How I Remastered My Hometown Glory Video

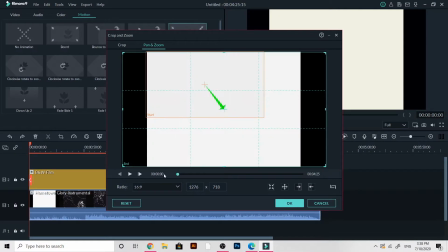from one area and slowly kind of move to the second shape.
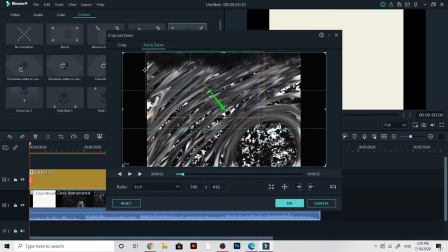And I was really just toying around with the idea. Do I want this full screen?
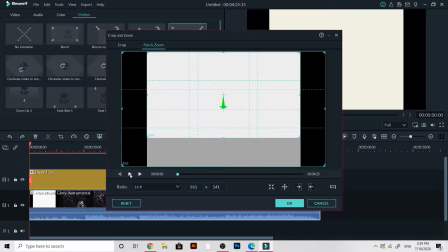Or do I want like it to have areas of that? And as you'll see in the final result, I did come to a final
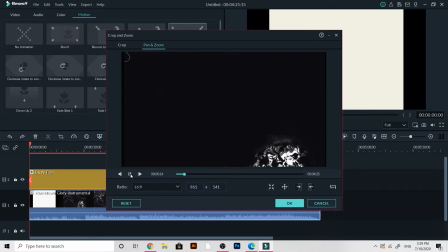conclusion where I kind of had a compromise between the two. And so here it is full screen at the moment,
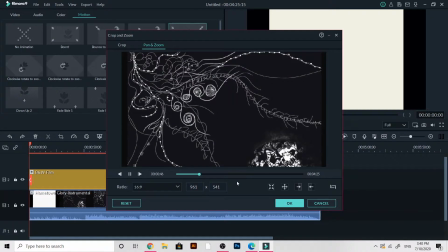but I have it slowly revealing more of the screen. And I'm just skipping ahead a bit because basically I don't want to erase any of the movement I see.
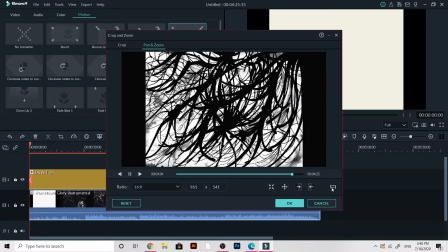And there are areas in the video that are a lot more active over the screen and areas where it's a lot more concentrated to one spot.
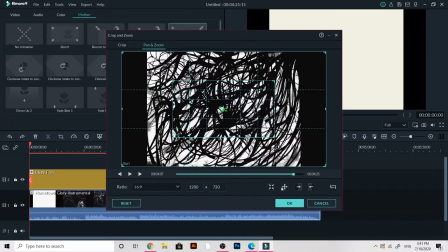So my aim was to not cut anything out that was interesting.
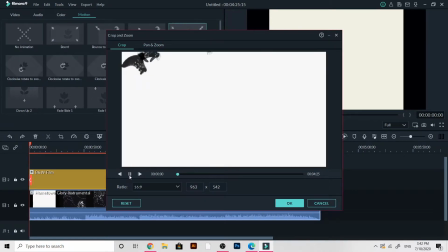As you see, some of the imagery is cut off.
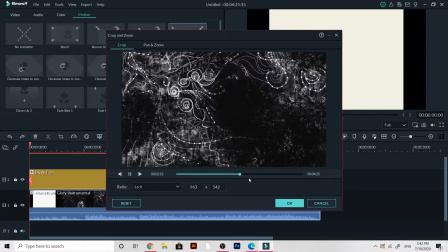And that worked for some of it, but there comes a point where a lot of it's going to be cut off.
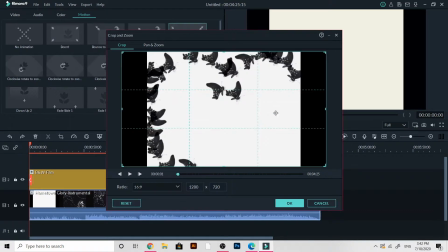And I just went back and forth with this, guys, and just thought,
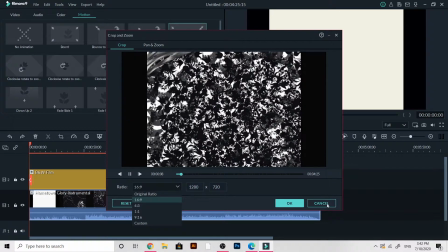you know, what's best for the overall product?
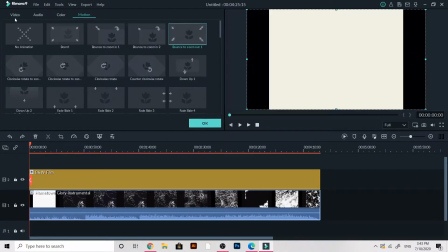And in design, you need to consider that a lot.
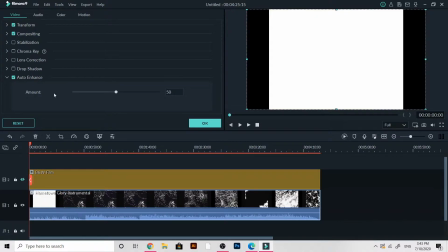There's been times where I've been really caught in between something I really like creatively, but it's like, is this fit for my client?
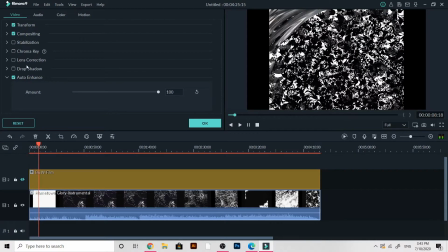Is this fit for the purpose? And sometimes you need to compromise.
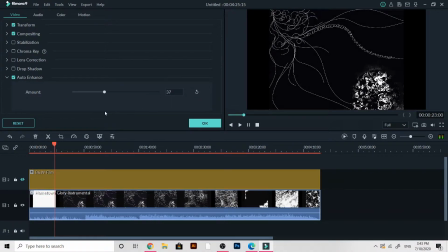So here I'm just like changing the amount of the effect.
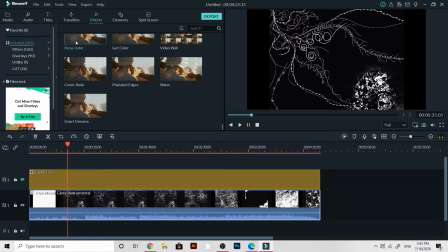I think I really just decided to go full in the end because
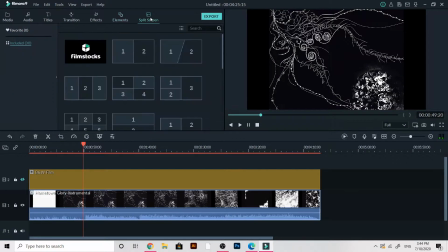it didn't change the content, but it did improve its overall appearance.
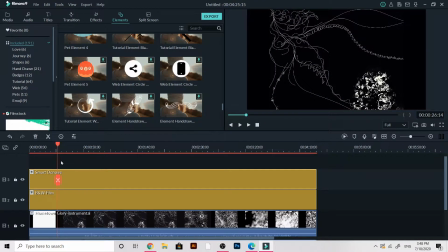Yeah, so guys, I just put smart denoise here.
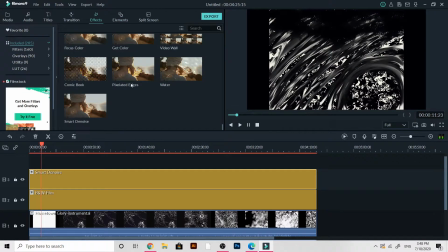And these are just things I noticed, like it got rid of, because earlier I noticed it was like a deep blue, it was a bit off color.
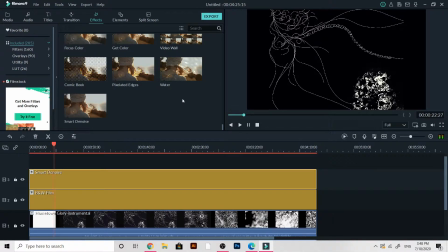And when I added the denoise, it really just sharpened this contrast.
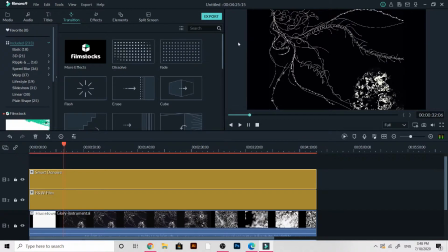It's like really the only colors you see now are two. And I wasn't getting that. And you'll see in the side-by-side video that there's areas of the
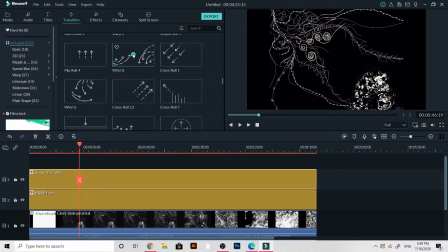original that are discolored and kind of shift and flicker between similar colors, but not the same color. And I didn't want any of that. I really did want it to look like an improvement.
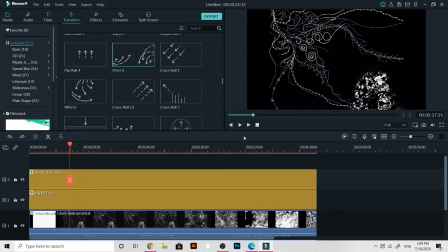Hopefully you guys, when you look at them side by side, you could be like, yeah, I mean, I see that. And it was hard because it was like part of me that like didn't really want to touch it, but there were like some physical mistakes.
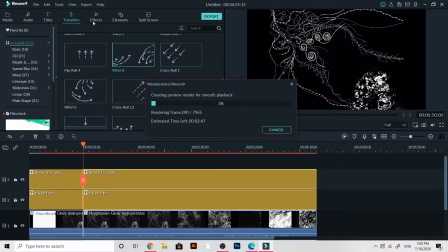Like, it's one thing if I wanted it dark gray or dark blue, but that wasn't my intention. My intention was to have this contrast between the dark and the light. And for whatever reasons, it was like limited what I was using at the time too.
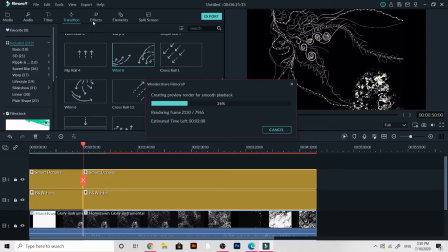I didn't do any of this rendering or editing or aspect ratio setting or any of that stuff. It had flicks between the colors in a way that I had not wanted it to. So I decided, the one thing that bothered me was like, the white is not as clean,
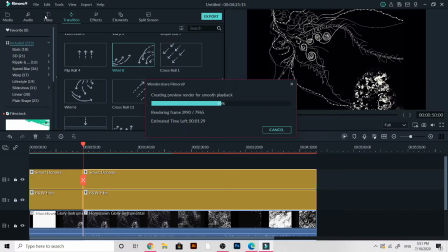like it's not as pale as I liked it like the first time I made it. But I had to weigh it up.
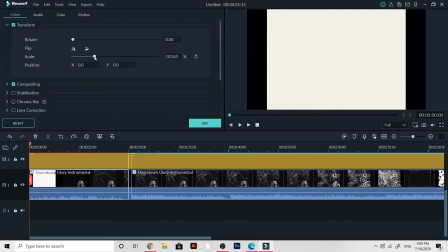I'm like, is it offering more to me or less? At this point, I'm still like, I want to get rid of these black bars at the side.
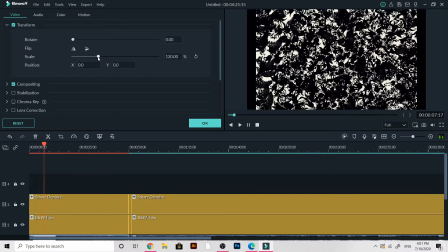You know, that's kind of how I'm used to watching videos now, but I didn't want to cover up too much of what was going on.
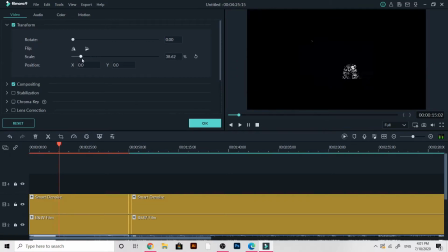So for a lot of this time, I'm trying to problem solve, and I'm weighing up the benefits of doing it full widescreen, keeping it at its original aspect ratio, and how to generally clean it up.
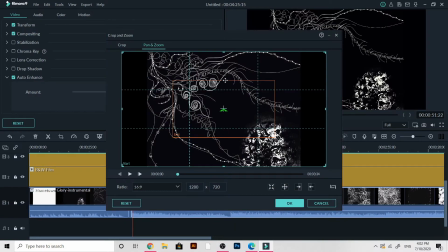So I'm back in crop and zoom, I'm in pan, and this is where I'm kind of deciding I'm gonna have the best of both worlds. I want to kind of have a lot of the screen shown, but ultimately go out to
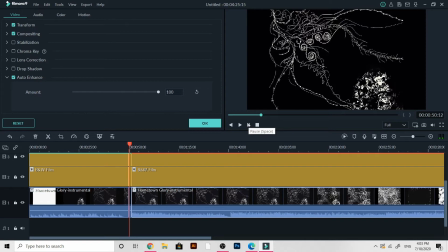its full screen, even in a square view. And the good thing about the effects I put on, the two effects, is that they really did merge it more together.
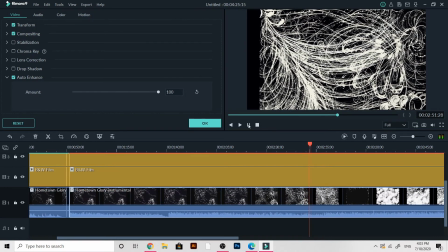Like, before, the bars on the side were clearly a different color from, like the black bars on the sides of the square video, the square screen.
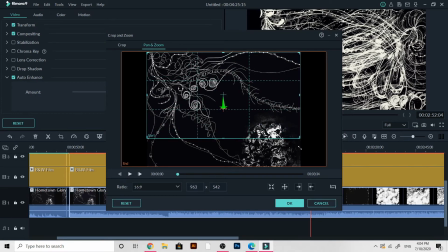Look, they're clearly different tones than the color in the center where all the illustrating is going on. So I decided, at least with the filters on,
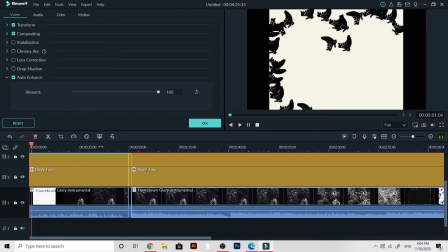it doesn't seem so cut and pasted together. And I can live with that. So let's have a little look at them side by side. I will link the actual full-length video in the description, and it will also appear at the end of the video. Thank you guys for watching.